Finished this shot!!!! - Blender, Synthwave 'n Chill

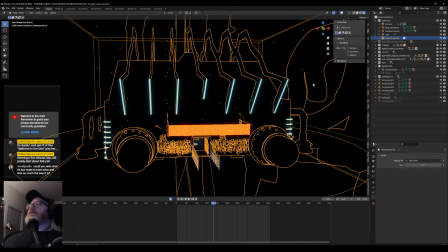837s
Like, for example, this is the Steampunk Club, which is where all the rockabilly guys hang out.
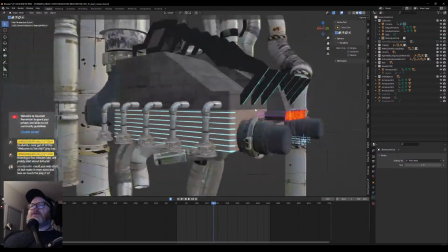844s
Let me turn off the lights. There we go. This whole thing I built here. I got some of these pipe assets from Ian Hubert.
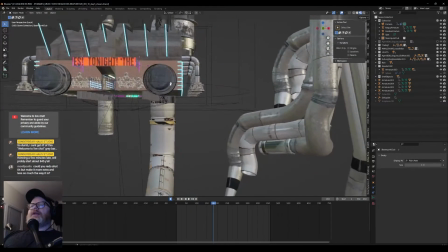851s
If anyone, he's like the Blender god, the Blender guru.
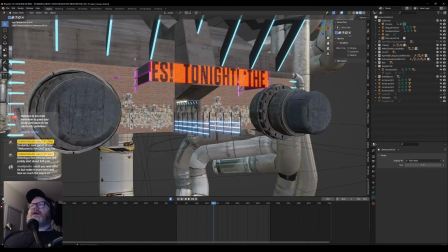857s
And he had some pipe assets I used in here.
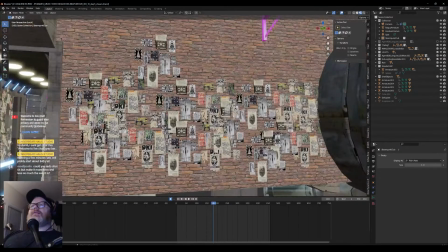860s
And then took some old band posters and broke them up into pieces and pasted them all over the walls here.
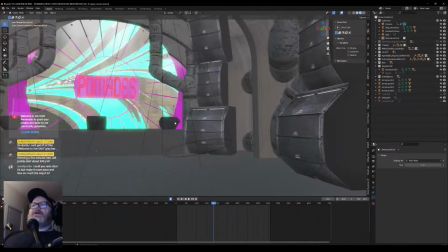867s
And as you walk into the club, you see them all here. Kind of wanted it to be like a futuristic CBGBs or something.
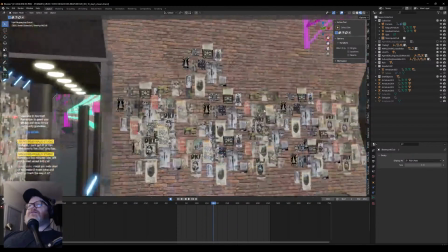872s
If you're actually, this might be an image from CBGBs that I cut up,
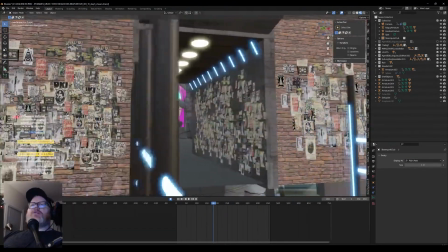876s
but I love how the walls and everything were just kind of grungy and covered with grime and old posters and stuff.
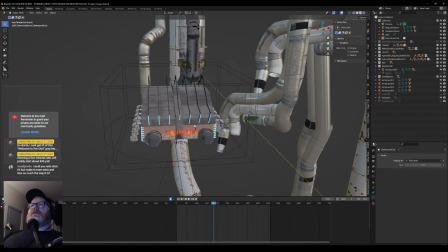882s
I love that. So yeah, and then it's just this big industrial club and then this pocket in the middle of the city.
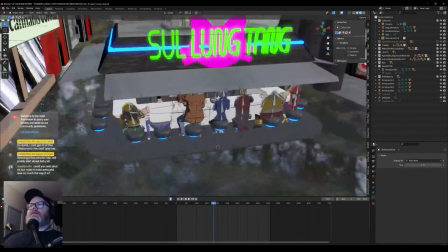889s
And turn everything back on here. Yeah, here's everything without the lights.
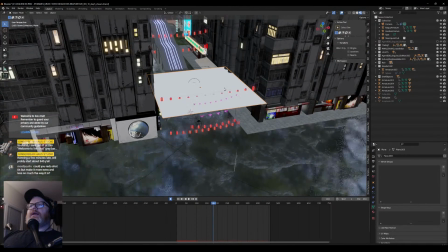895s
Let me hide this. This is the rain layer. Like that.
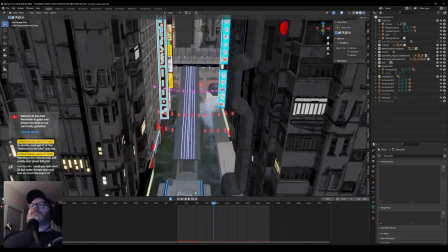900s
There we go. So yeah, here's everything.
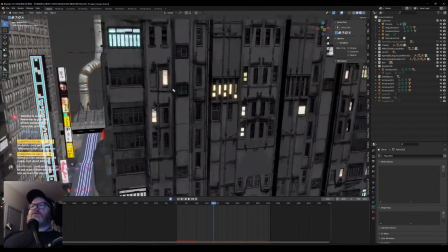904s
I drew these textures here, and it's just kind of repeating on these very simple planes.
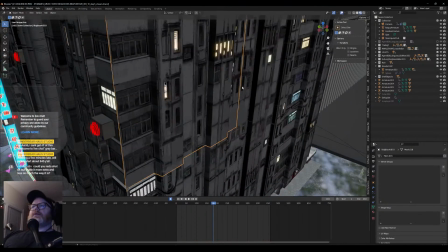909s
If I bring it down, that's pretty basic. Same with this.
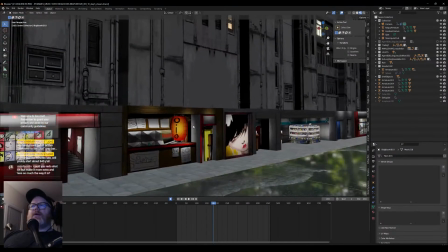915s
This was just a flat drawing in Photoshop that I brought in, and then I extruded all the planes.
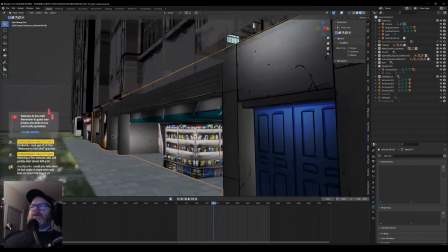922s
Present. It's got a little bit of 3D in it, just so you get some parallax as you go by.
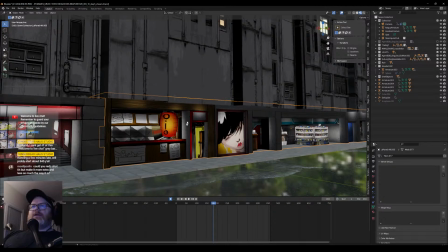928s
I'll probably put a real, if we ever get close enough, I'll put a real paper lamp in there.
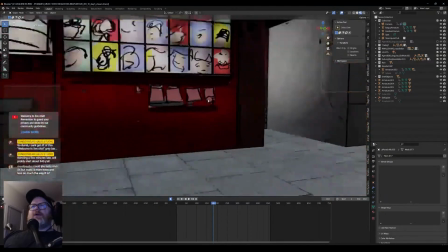933s
You can even sort of walk into this little escort bar here.
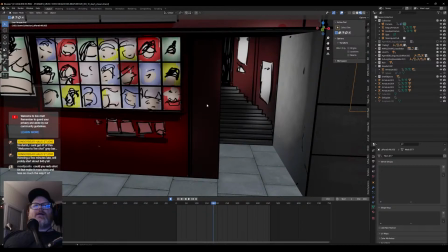938s
You can pick your scribble girl out front and then walk inside. The stairs there.
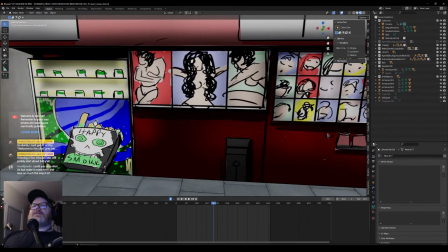943s
Pay like a vending machine. Oh yeah, see, there's some boobages and some happy smoke.
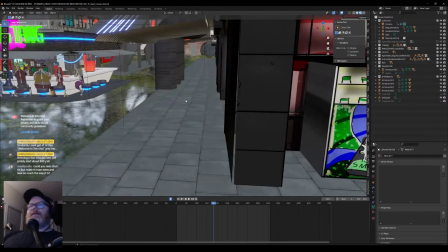948s
We all know what happy smoke is. Yeah. I want some happy smoke right now, but no.
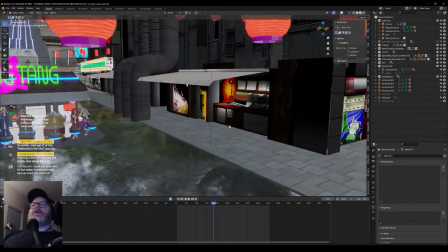954s
I learned long ago, no happy smoke when I'm working on 3D files, at least not where it counts,
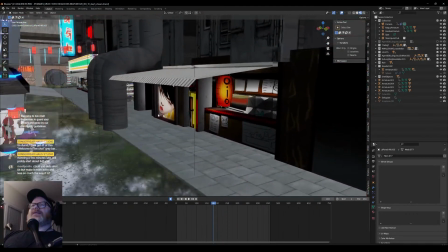960s
like at work or in front of people like this, because I tend to delete the wrong thing,
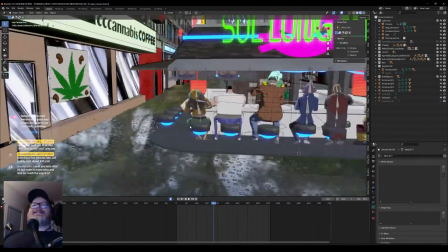965s
write over files, and do stupid crap and ruin it. So, yeah, here's some other stuff.
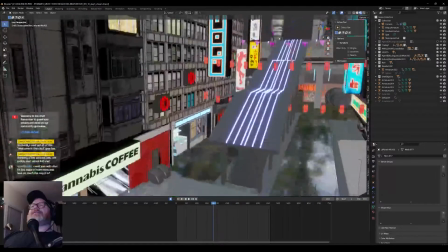972s
My wife actually did some signs for me too, like this bar here.
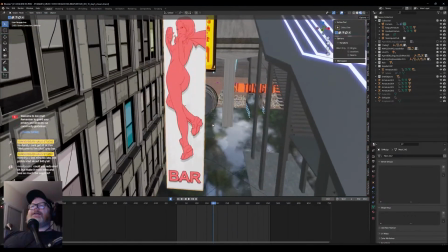979s
Yeah, did a little art collab and did this bar.
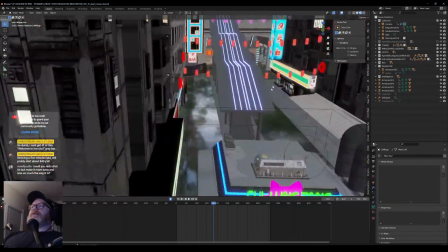986s
the cannabis coffee. There's some other ones that pop up in other shots, but yeah, she did this
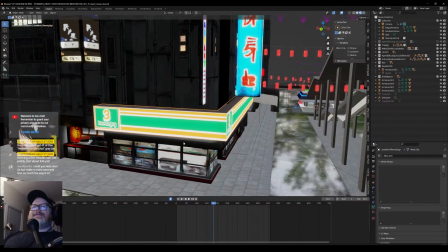994s
fake 7-Eleven thing, which is 320. Let's see what else got here.
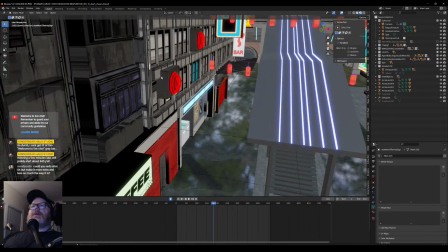1003s
Try not to spin around too much and give people headaches. We got our little obligatory wall fans.
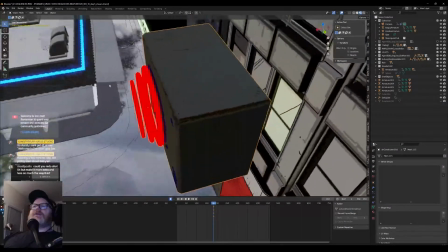1010s
Even though it's the future, we'd probably have central air and everything by now in a big city like this.
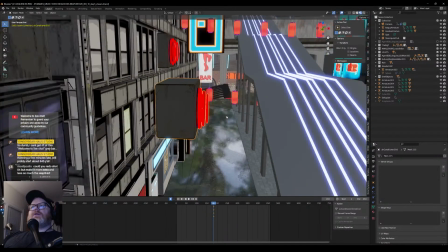1015s
But you know what? Fans look cool, especially on the sides of walls. Always got to get that Kowloon City feel going on.
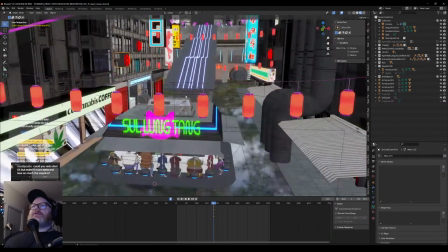1027s
Yeah, and then our rows of paper lamps. Oh, we got a broken texture here. But it's just black anyway, so.
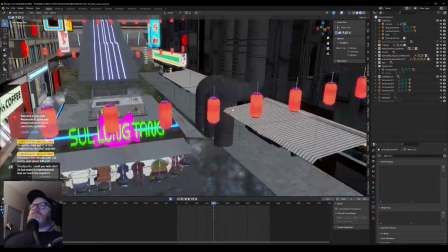1034s
And they don't show up in the shot, otherwise I'd fix it. Same with this pipe. It's kind of just blurred in the background, so I didn't bother making it connect to anything in here.
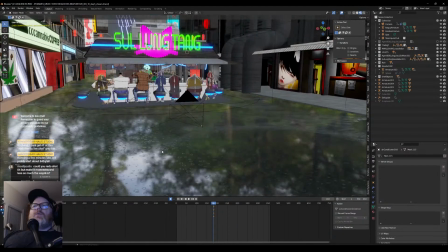1044s
Yeah, and then you got your watery little ground here.
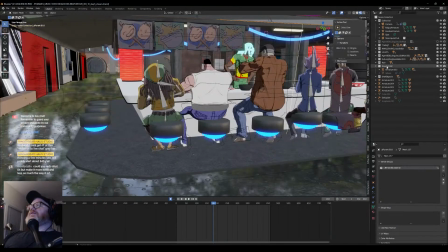1050s
And then here, like I said, this is the, let's see. Select objects.
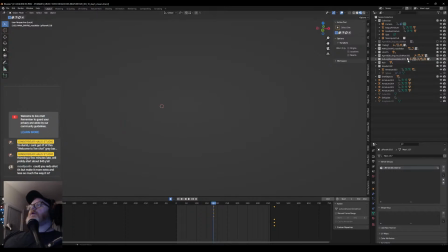1066s
Well, that didn't work.
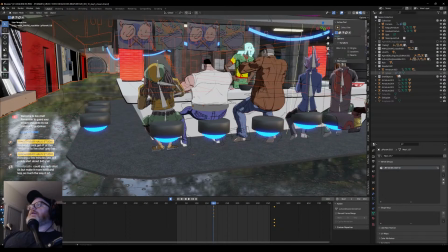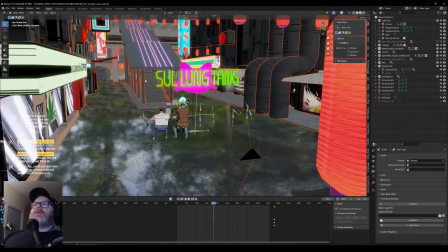1073s
There we go. So yeah, without the bar, we sort of have this. We got this little walkway that goes up here.